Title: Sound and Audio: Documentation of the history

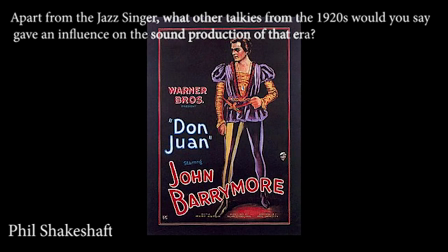12:32 Don Juan was starring John Barrymore. You must have heard of John Barrymore. Yeah. Classic silent form star. In the crossover between Talkies and the silent era, Don Juan predated the jazz.
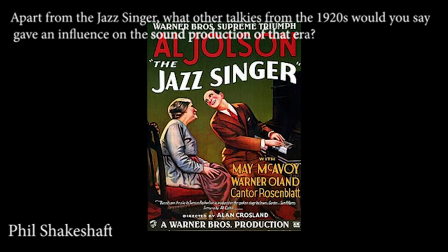12:49 Everyone thinks that the jazz singer was the first, but he really wasn't. It was the one that broke through and hit the national conscience in America, consciousness.
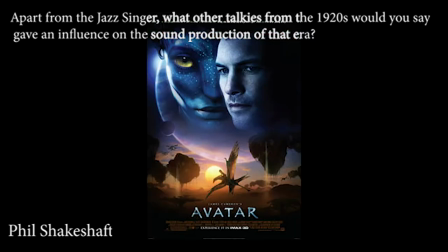13:00 It was kind of like Avatar. the equivalent of when Avatar came out and 3D took out, but of course, 3D did not become a cultural thing, you know, it didn't change the industry fundamentally,
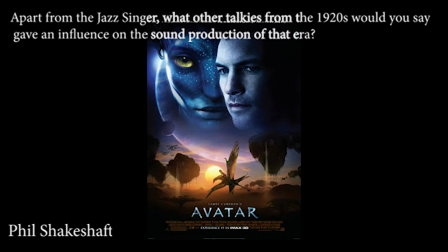13:15 and we could have told them that really, because 3D never works. No.
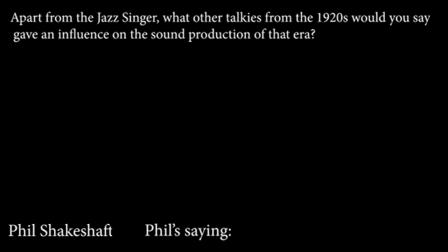13:20 I always, I have a saying, if I can't walk around it, it ain't 3D, and that's it.
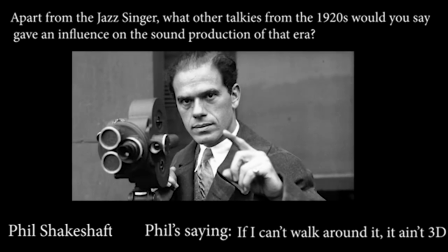13:28 Also, remember people like Frank Capra who did It's a Wonderful Life. He was there at the crossover between silent and talkies.
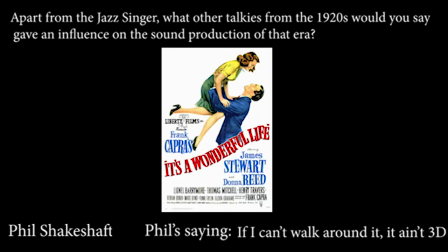13:37 King Vidore was there between the crossover between the two.
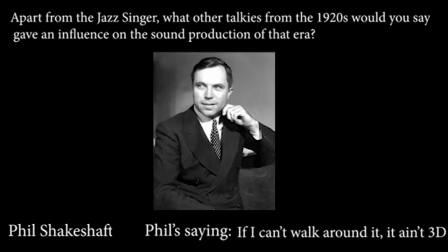13:41 So I think King Vidore did a film called Hallelujah in 1929, I think.
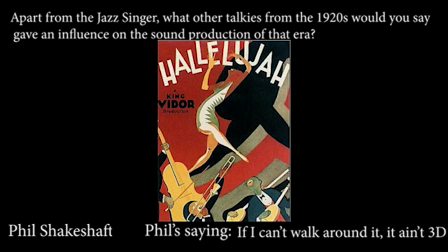13:47 And that had music and sound effects.
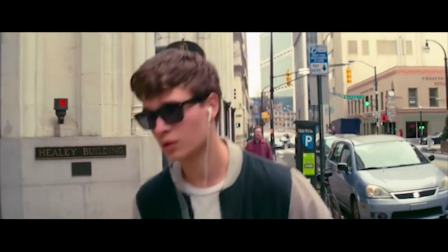13:51 In conclusion, after all the research I've done, I've found out a lot about the sound and audio side of the film industry,
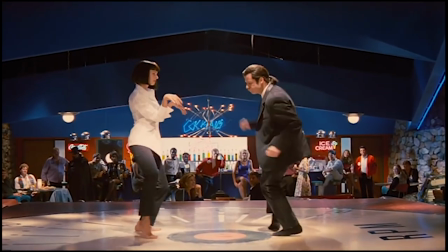13:59 and it's really interesting to see the vast difference of how music was only used to cover the silence and cacophony of a projector.
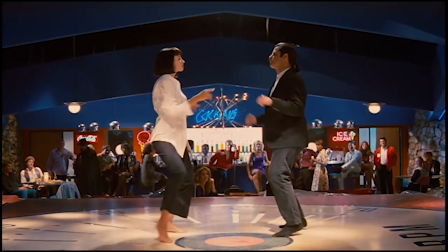14:06 However, now it's much more about expressing feelings or a character's tone.
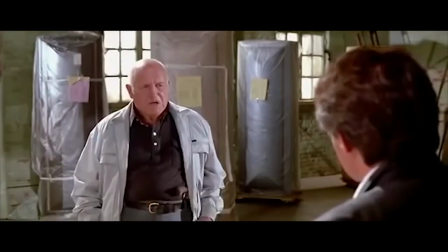14:11 The dialogue from character to character could reveal plot twists which change the film's entire plot,
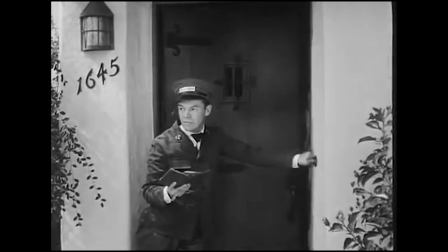14:17 or the sound effects edited in after filming to really bring out the city in a snapstick comedy.